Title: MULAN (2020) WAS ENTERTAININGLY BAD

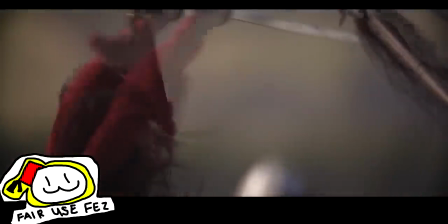993s
It's only when I could slow it down while I was editing this shit when I realized that it's not really a spear, it's some sort of halberd, if you could see it right now.
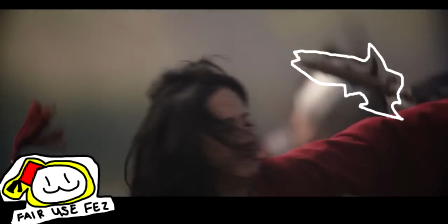1001s
I think that's a hook, but because of the way they shot it, it looks like a spear just appeared in the frame.
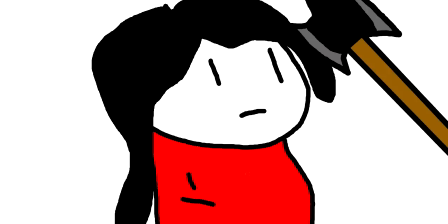1008s
If you didn't see the end, you might even think it's just some sort of staff.
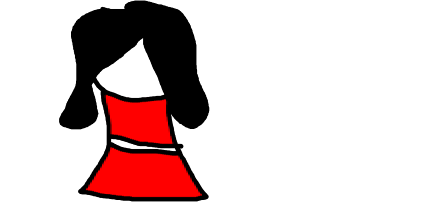1011s
I think the scene would be best served if you could see the spearman actually trying to jam it in Mulan.
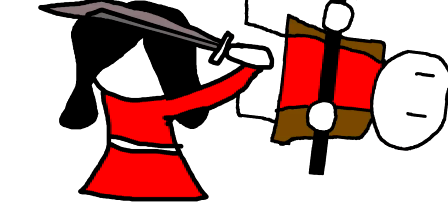1018s
Then she deflects it.
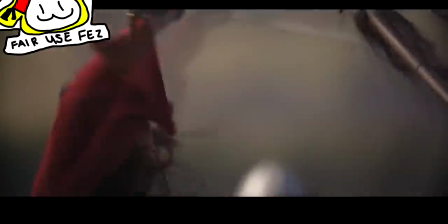1020s
And when Mulan actually grabs the spear, I believe there is this unnecessary cut in where she actually manages to grab the spear, halberd, whatever.
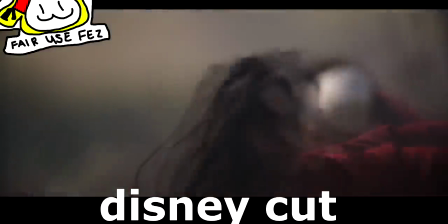1028s
I don't think you need this particular cut, because when you watch the whole thing, that cut actually disrupts the flow.
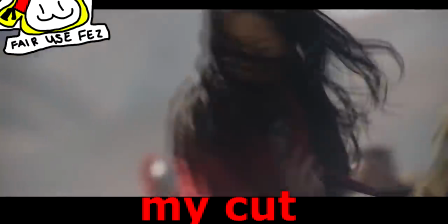1035s
You could just take that out and the scene looks better.
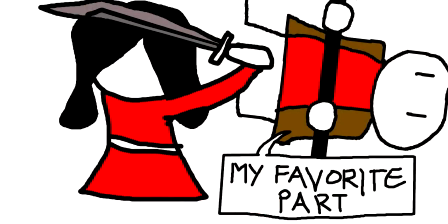1038s
I think the highlight of all the mistakes in editing for this movie is in the final fight.
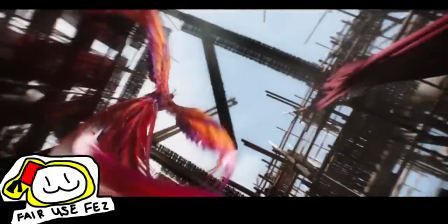1045s
Like this iconic shot that should be taught in every film school.
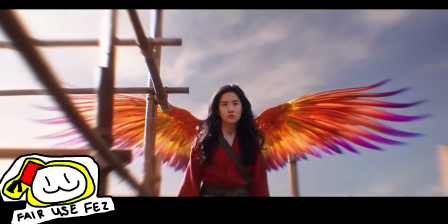1049s
I get what they were going for, like the wings of a parrot on the back of your hero, like she's soaring through adversity.
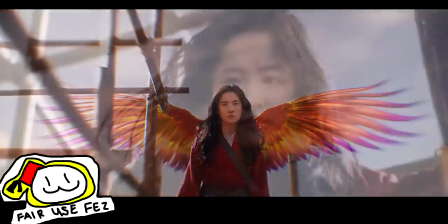1056s
One of the funny things is before this shot, we get to hear the Emperor's thoughts on Mulan's perseverance.
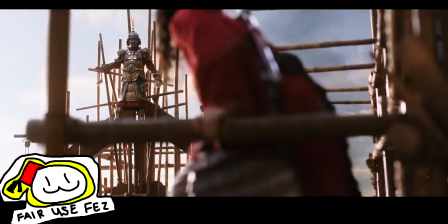1062s Rise up. Rise up like a phoenix.
We need this piece of dialogue in case people don't get the metaphor if they're dumb enough.
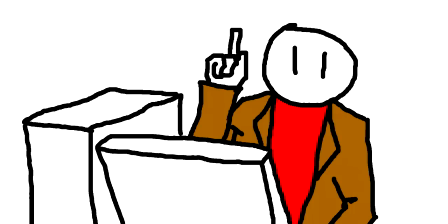1070s
I guess they did need the Emperor to say it's a phoenix, unless they would think it's Iago's wings.
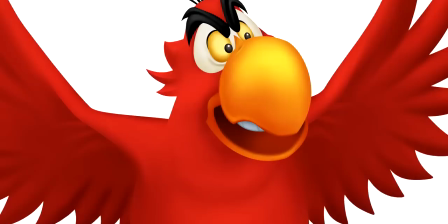1075s I can't take it anymore!
Funny thing is, right, the phoenix is not what it means for the Western context than it is for the Chinese context.
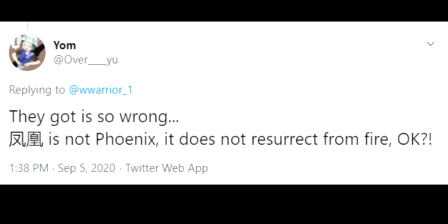1085s
Feng Huang is not phoenix. It does not resurrect from fire, okay?
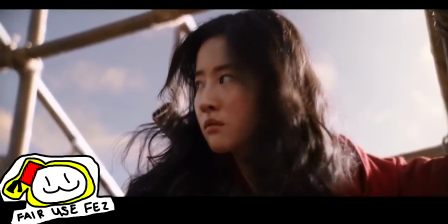1089s
I think he meant that they don't come back to life. So I can only imagine the Chinese audience watching this movie going, Rise up like a phoenix.
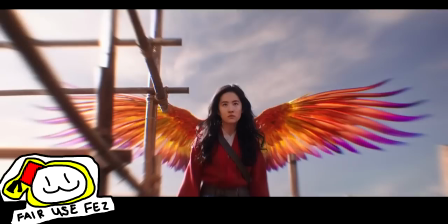1098s
What the fuck is happening? Let's get back to this majestic shot. Maybe, just maybe, take the scaffolding out of the shot.
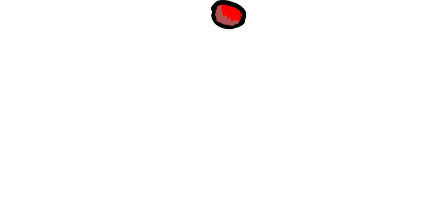1107s
Just a suggestion. It's like a pimple on a hot chick. The pimple is distracting.
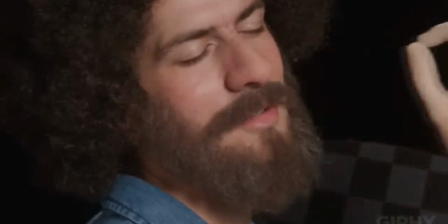1112s
And can we just appreciate the final fight scene? It's just amazing, right?
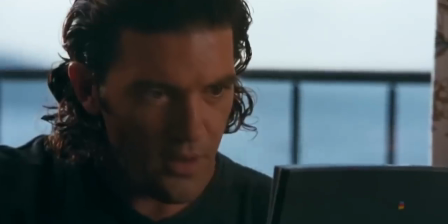1116s
You've already seen a preview earlier in this part of the video. But the kill shot. Oh!
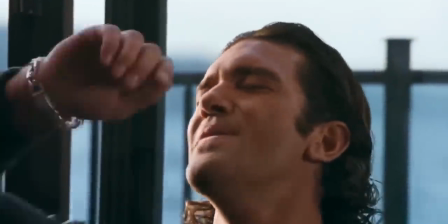1121s
The kill shot.
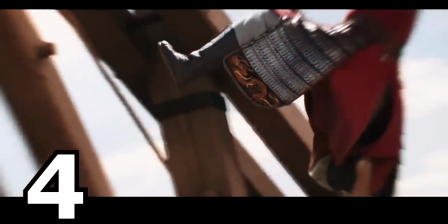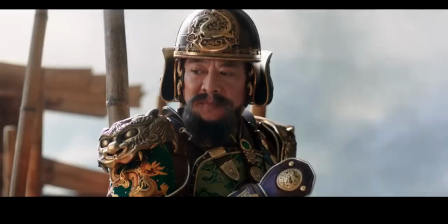1130s
That's not the worst thing about this whole sequence. Oh no, no it's not. How did the king know about the Mulan kick?
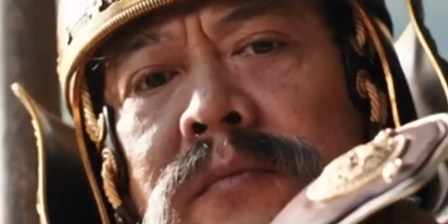1137s
This is literally the first time they've ever met. How would he know that? Another thing I can't understand.
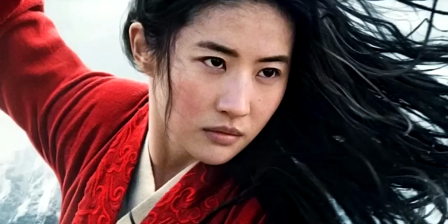1144s
What doesn't help Mulan 2020 is the actress portraying her.
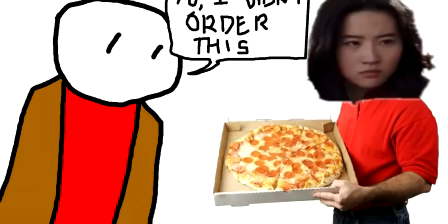1149s
I don't think she acted well in this movie. I think her delivery is not helping the movie.
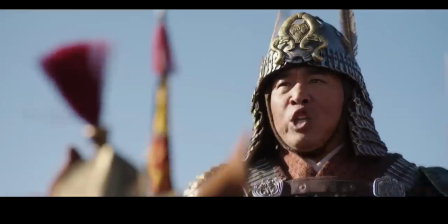1154s
Like this scene where she shouts a battle cry.
Left foot! Charge!
I really felt that.
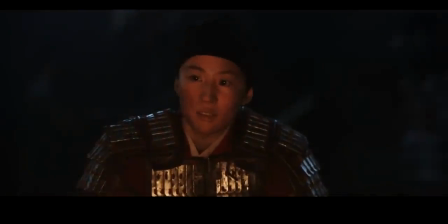1162s
I really felt that it was bad. Or this scene, just before the battle, She has this speech about it's okay being afraid before fighting.
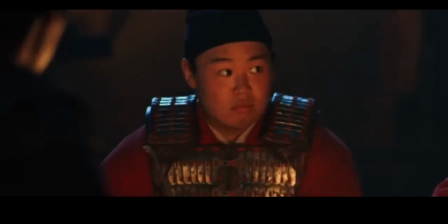1170s
That's natural. Then she makes a joke about killing this guy.
Except for you, Yao.
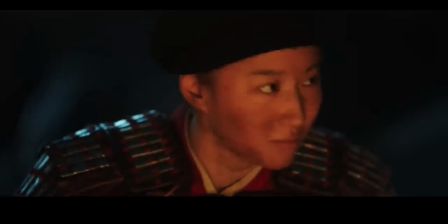1174s I might take the opportunity to kill you myself.
I think what they were going for was that it was supposed to convey warmth, humor, a little bit of sarcasm, but the delivery just makes it sound like she wants to kill him.
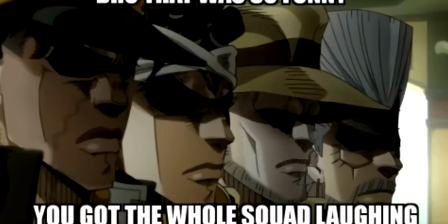1188s
And it doesn't help that they're laughing. They're trying to laugh so the awkwardness can be dispersed or something, not that they found it funny.
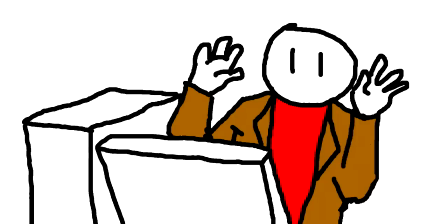1196s
I think the worst offender of all of this is when she loses her father's sword.
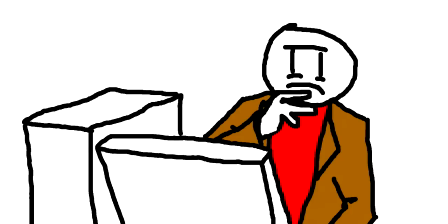1205s
I feel nothing. Was she going for the stoic approach? Because I've seen stoics with more expression than her.
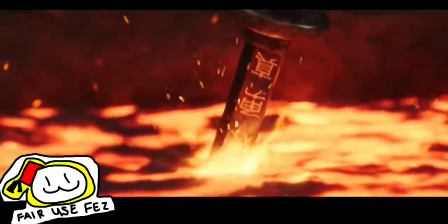1212s
This is her father's heirloom. I think it has been passed down from generations or something like that.
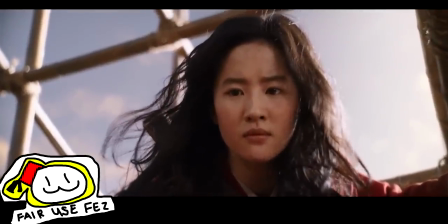1219s
And she doesn't even express anything. Not even a furrowed brow.
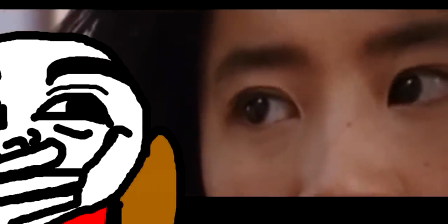1223s
But it's not like she's the only bad character here though.
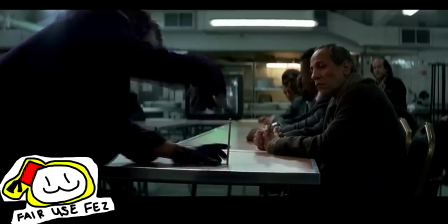1228s
It's one thing for your villain to be funny, yet still have that evil edge to him.
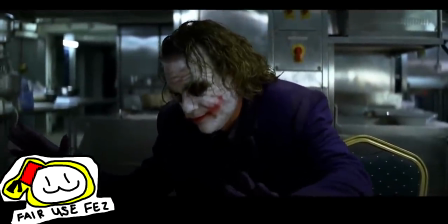1236s It's gone.
It's quite another thing to make your villain look funny.